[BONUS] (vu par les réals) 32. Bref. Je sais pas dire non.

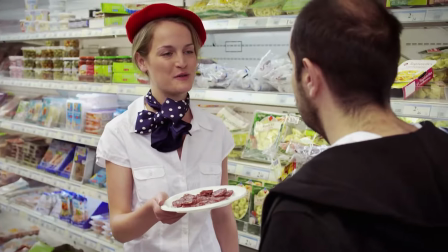Alors, encore un épisode où... Complètement inspiré de la vie de Bruno, qui ne sait pas dire non. Non, je sais dire non, tu vois.
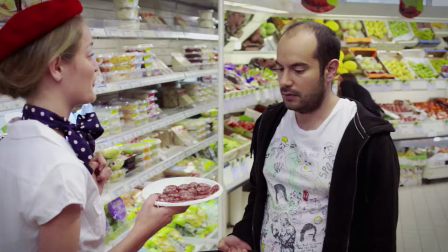Non, c'est toi, ça y est, moi je sais dire non. Ouais, ouais, ouais. Il ne sait pas dire non.
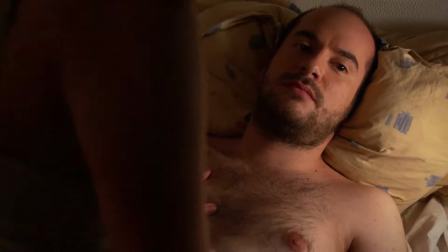Là, c'est marrant parce qu'encore une fois, bon, là, c'est à peu près normal, et puis là, hop, voilà, il n'y a qu'une fille, il ne sait plus pourquoi, il n'y a qu'une fille,
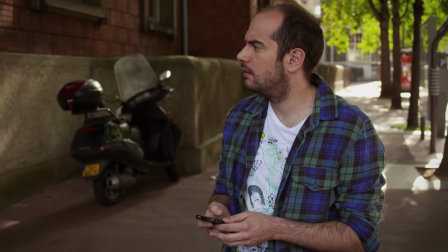il n'y a qu'une fille, il a des cartons, coupé, allez, maintenant, tu te fais marcher sur le pied, tu dis, hé, coupé, allez, maintenant, tu es dans ton bureau, coupé, allez, maintenant,
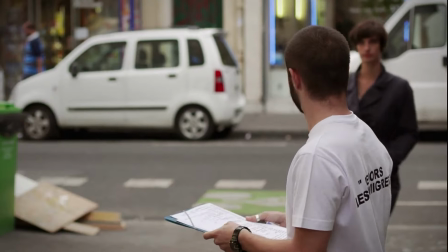tu es dans un café, et ainsi de suite. Et ça, c'est tourné sur des semaines et des semaines. Emilien, le mixeur de la série qui est dans le...
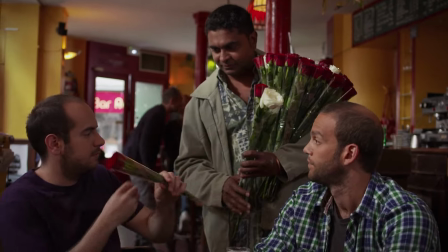Ouais, et quand on tournait dans un quartier un peu relou, un peu chaud, et on a été obligé de lui mettre une veste et de se mettre dans une impasse.
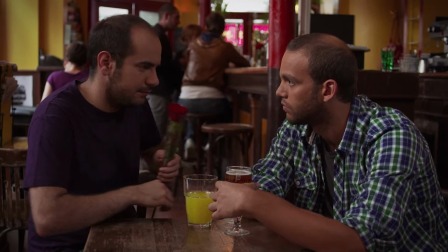On a tellement eu peur, en fait. Et alors lui, là, cet indien qui vend une rose, c'est incroyable, parce que c'est le directeur financier de Chewam, la boîte d'Alain Chabat.
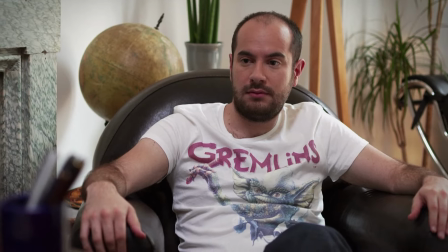Et on trouvait ça marrant qu'il soit un directeur financier qui joue un pauvre vendeur de roses. Qui jouait de 42 euros, ouais.
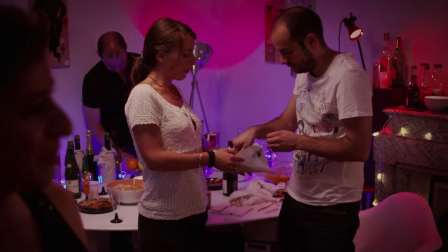Ça va avoir 3000. Là, les soirées. Donc là, vraiment, beaucoup de lieux.
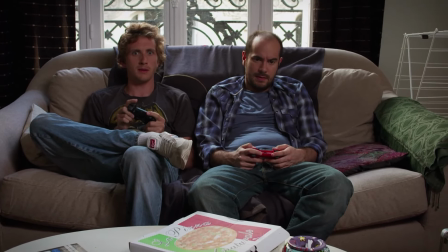C'est un épisode où on ne sent pas trop qu'on a tourné en fait. C'est-à-dire qu'à chaque fois qu'on est dans une situation, on dit « Attends, vas-y mets ce pull et fais autre chose ».
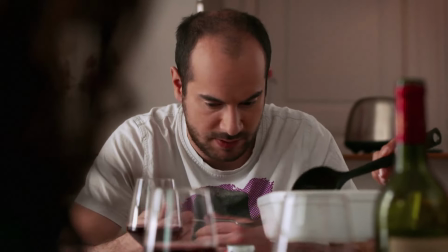Et puis au bout d'un moment, au montage, ça fait un épisode complet. C'est le principe des épisodes listes.
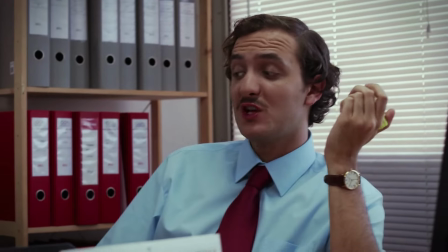Bref, c'est très écrit. C'est-à-dire que tout est très écrit à l'avance. Et là, ce qu'on a fait avec David, cette scène-là, en fait, il a rajouté ce qu'il avait dit.
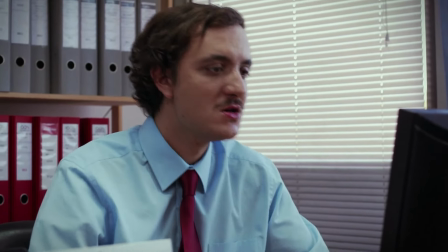« Écoute, il y a 18 kilos de son, c'est un groupe norvégien ». C'était tellement marrant au tournage qu'on ne pouvait que le garder.
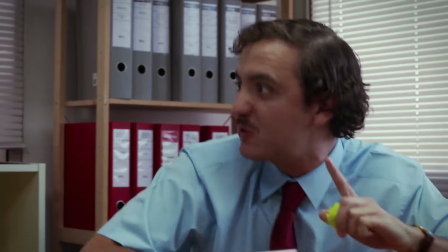Vraiment... cette séquence a été au milieu et au montage on a mis à la fin parce qu'on trouvait que ça concluait bien l'épisode vraiment c'était le le summum de l'emmerdement
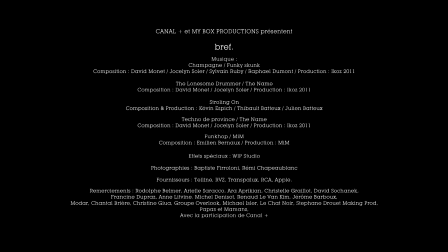posé par là vraiment c'était très marrant à savoir dire non c'était il était super marrant et cette petite
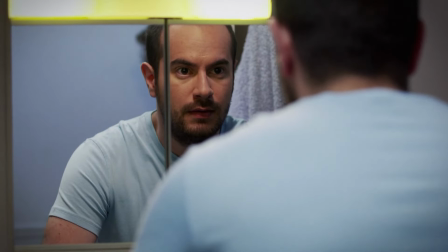scène du quotidien dans la coloc pour appeler que c'est en coloc
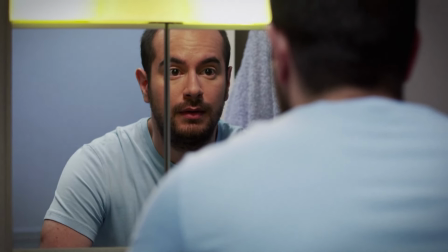il sait pas dire non le mec mais il sait dire bref